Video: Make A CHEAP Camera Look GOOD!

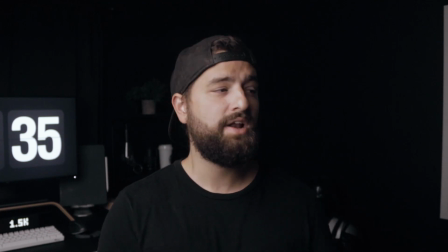You have your key light, which is what I'm using right now, and then you would also have a fill light on this side, which I don't have right now.
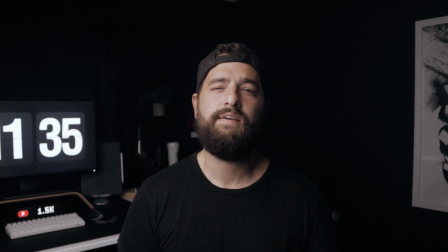A hair light behind your subject, which is also missing, and then any practicals to add a little bit of pizzazz.
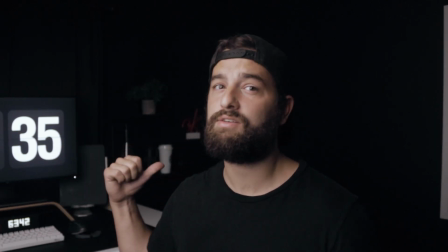For this video, I'm gonna keep it down to 1 key light and add a practical to add some depth and contrast between myself and the background.
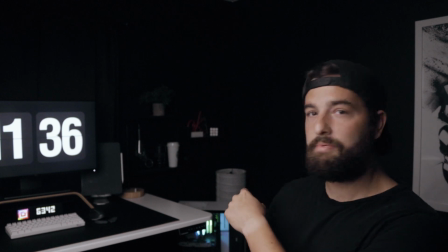So I'm gonna turn on this IKEA lamp back here with a cheap smart bulb in it.
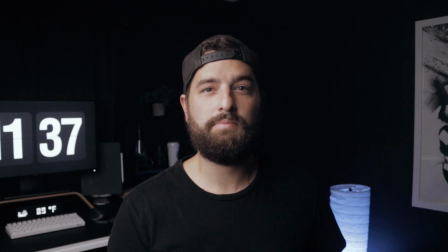Done. Now, this isn't the best composition. I'm kind of limited in space here.
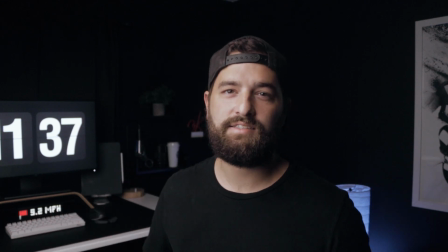I'm also going to turn on this little lamp on my desk to add a little bit more practical boom to the whole scene.
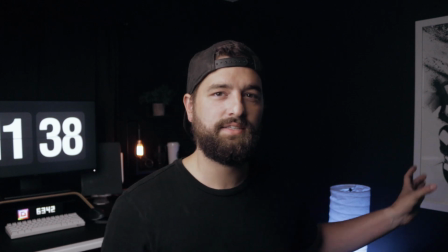Now, I don't know if you noticed what I did here, but this lamp is kind of a teal blue, And this lamp is an orange,
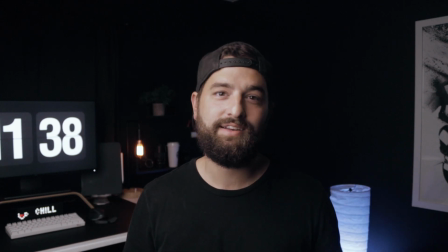so I kind of went on the trend of teal and orange that everyone tends to do.
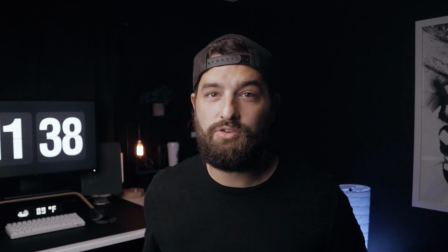It doesn't have to be this way, but it looks good to the human eye. Already, the video is shaping up to be a lot better,
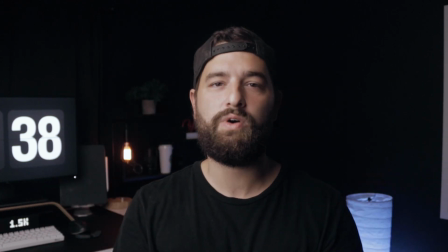and we're only missing one key element which I'm sure is so annoying when you're watching this video, and that's audio. Audio can make or break a video, and bad audio is a quick way to immediately lose a viewer's interest. As a matter of fact, I probably lost a lot of people doing the entire video with bad audio. But you can go as complex or as simple as you want. Here, I have my Rode Videomic Pro Plus. Now, this microphone is upwards of $300, and I know that's pricey, but I have two of them because they are just that good. They come with a 10-year warranty, they sound great, and they give you a lot of control over your audio and have multiple use cases. Now, this is not sponsored by Rode, but I am a huge advocate of these microphones, so take my word with full transparency and honesty. I'm gonna slap this microphone on the M50 so that you can hear how much of a difference it really makes. So now that the Rode mic is plugged in and on, you should be hearing a drastic difference from before and after. Clean audio is essential, and nobody wants to watch a video with bad audio, including this one in the beginning, but hopefully you stuck around. I applied the simple and minimal post-processing to this audio feed that I mentioned in my video about getting clean audio, which you can find somewhere in the corner or in the description below. Now, you don't have to get a Rode Videomic Pro Plus. You could get a Rode Micro, you could get another brand, you could use whatever you want. I also like to use the Rode Lavalier Go with the wireless Go. There's a plethora of options out there to improve your audio over the in-camera microphone. If you are interested, however, I will leave a link below for the Rode Videomic Pro Plus. That is a mouthful. So that's it. That's all there is to it. Investing in better scenes, better lighting, and better audio are all you really need to take your videos to the next level. And considering you use what's in this video, you would spend a grand total of about $650.
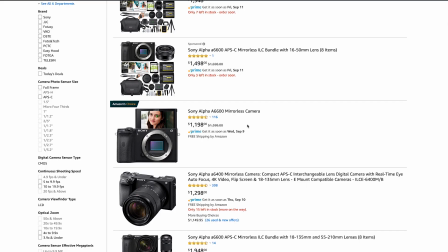Now, for reference, the new Sony a6600 is $1,300, the EOS R5 is
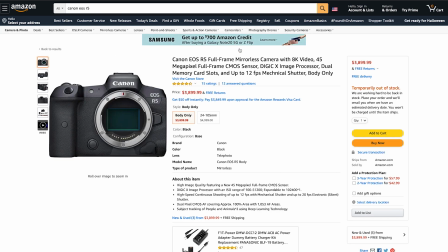$3,900, and the Sony a7S III is gonna run you about $3,500. So you could spend $645 to get some awesome looking videos like this, or you could spend thousands of dollars on a new camera and still end up with scenes like this. I hope you enjoyed this video. If you found it helpful, please give it a like. Subscribe to my channel for more videos from me. Thanks for watching, and I'll see you on the next one.